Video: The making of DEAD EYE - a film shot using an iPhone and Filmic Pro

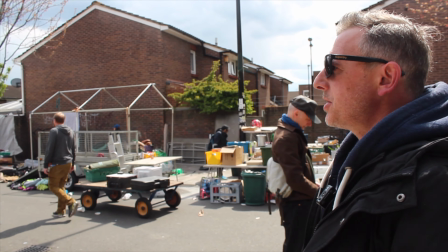15s
So we're just doing a little bit of location recce today, which is for obviously the film Dead Eye.
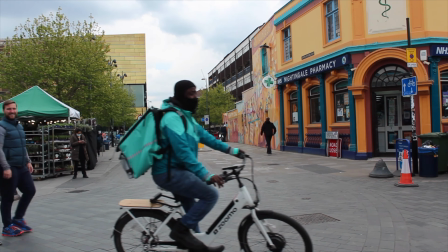26s
There are certain scenes in the script which the lead actress,
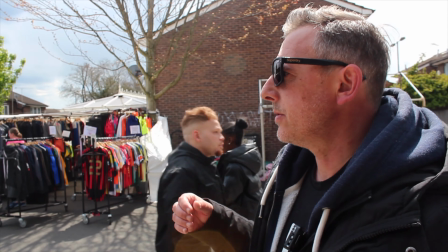31s
Georgie, who's playing Jay, she'll be doing different running sequences in different areas.
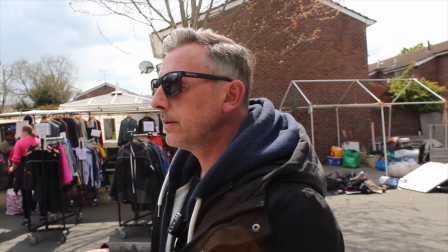36s
So the market here in Deptford is one that I thought would be really good as a background for her to be running through crowds of people,
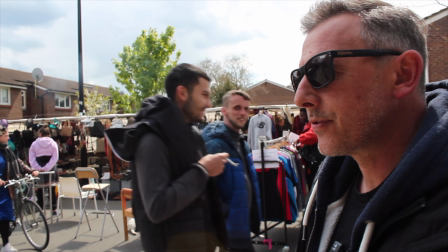44s
you know, with that desperation to get to the house for her son. Locations are so important.
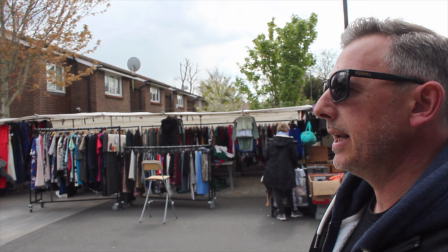49s
They really need to fit the story that you're telling. So yeah, we're just having a little browse. So to save time on the day when we're filming all of these different scenes
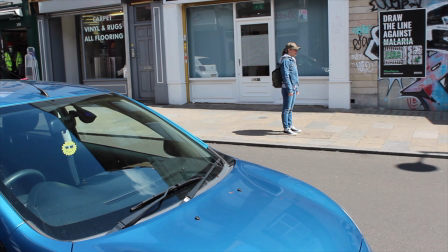62s
of her on the journey from the beginning of the story up until the point she gets to the house,
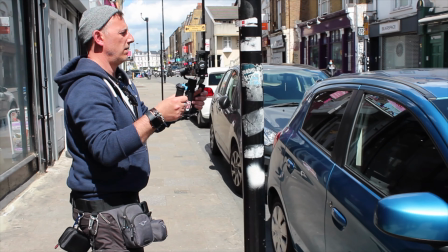67s
again, you can look at the market will be one sequence for her, and then literally walking down just a minute from the market, then we have a fairly typical high street here,
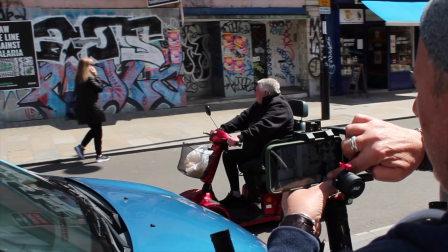79s
which will be really good for another running sequence where we're on the opposite side of the road following her running down.
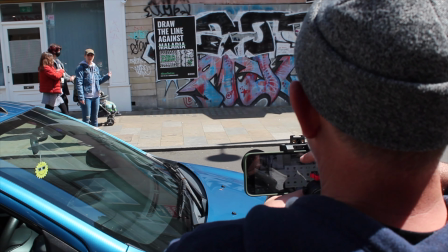85s
So I'm just going to go up here and take some pictures.
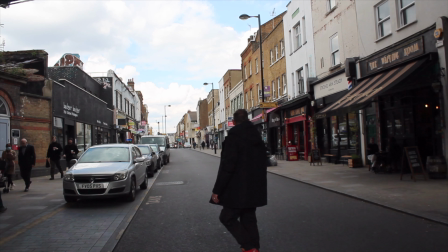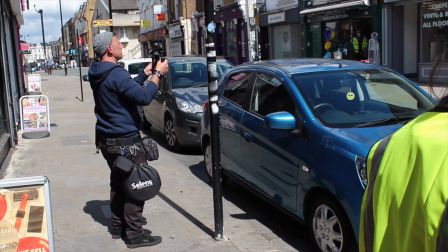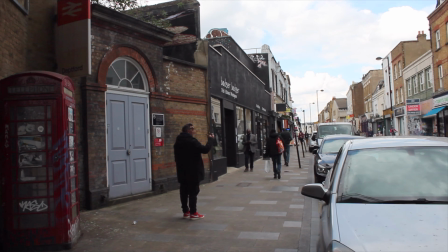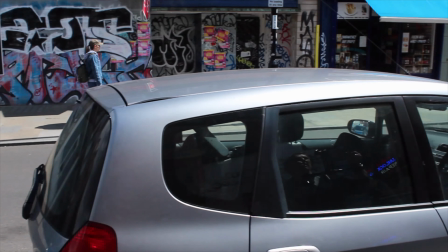If you can, even if you're on a no budget, if you've got actor friends that are helping you out and are going to be in your film or whatever the setup is,
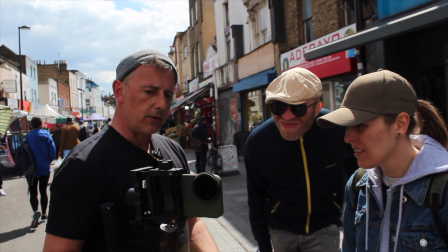117s
and you're going to shoot on a mobile phone, which is cost effective, also shoot on the location, do test shots at least a couple of days before you actually go to principal photography.
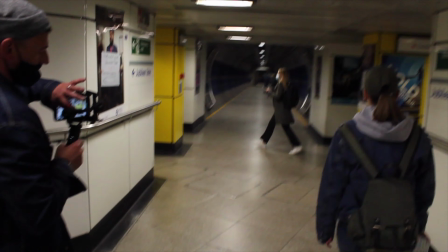131s
Maybe spend a few hours just testing out your equipment, testing out the phone, looking at your visuals. It gives you a bit of time on location to check out the sound as well. And then when you go back to base, you can check the footage, know what's working, what isn't working, and you're all worked out before you get to your main shoot. Otherwise you turn up stressed. So it's worth doing it.
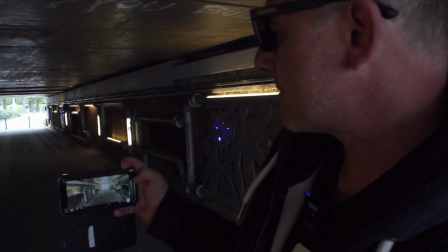154s
I'm just taking a couple of test shots with the Filmic Pro on the iPhone 12 Pro Max,
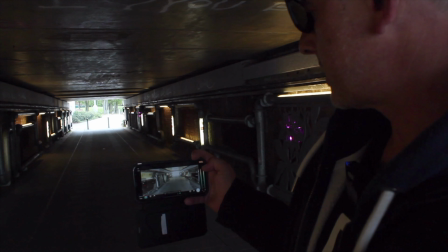160s
which is what I'll be shooting the main film on, just to see what the shadows are doing in the underpass. And I'm absolutely amazed with the new phone
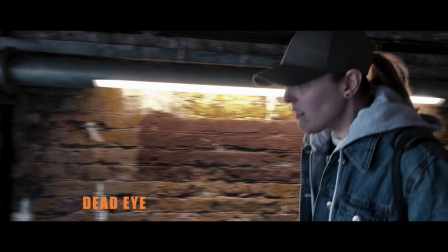173s
how much light it's actually getting into the lens. It's just incredible. I mean, it's it's this big, but I'm really surprised at the amount of light that can come in here.
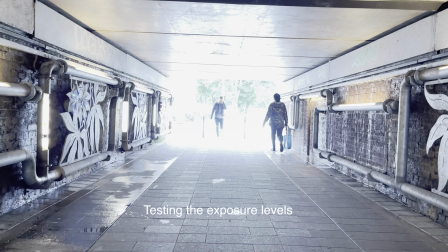183s
So in order to get an even stronger silhouette image of her running into the underpass, I may actually,
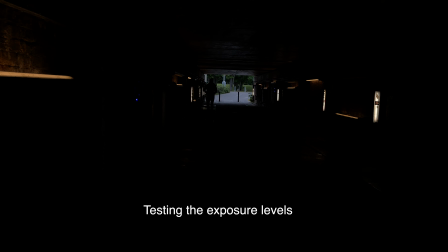191s
even filming in here, I may have to think about using an ND filter to drop it down a bit more. Action. Yeah. So we're in Greenwich Park. We're looking at the location that we intend to film on Sunday morning,
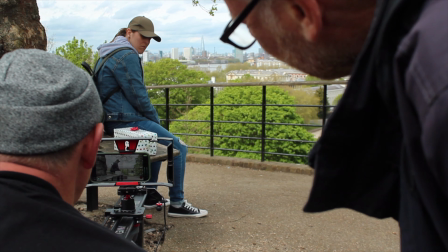209s
which is the very first scene of the film, which is where Jay is just sort of taking a moment in a park,
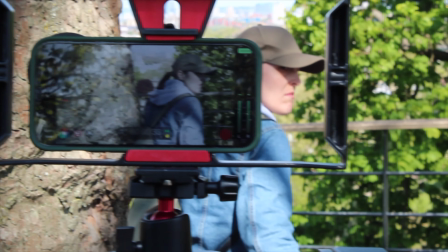217s
collecting her thoughts, thinking through how the day is going to progress.
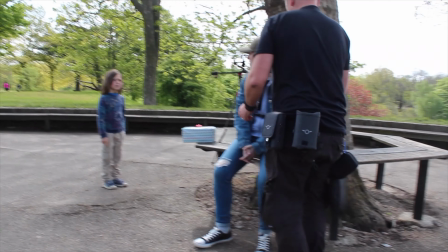222s
So it's for me, it's a really integral scene because it really opens up.
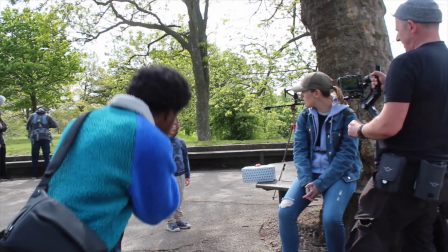227s
It gives us some insight into Jay's behaviour and how she responds to things. So it's a bit of a walk, actually. It's actually good when you're doing your location to work out all sorts of things like distance to the spot that you need, how long is it going to take the crew from parking cars to actually getting to it.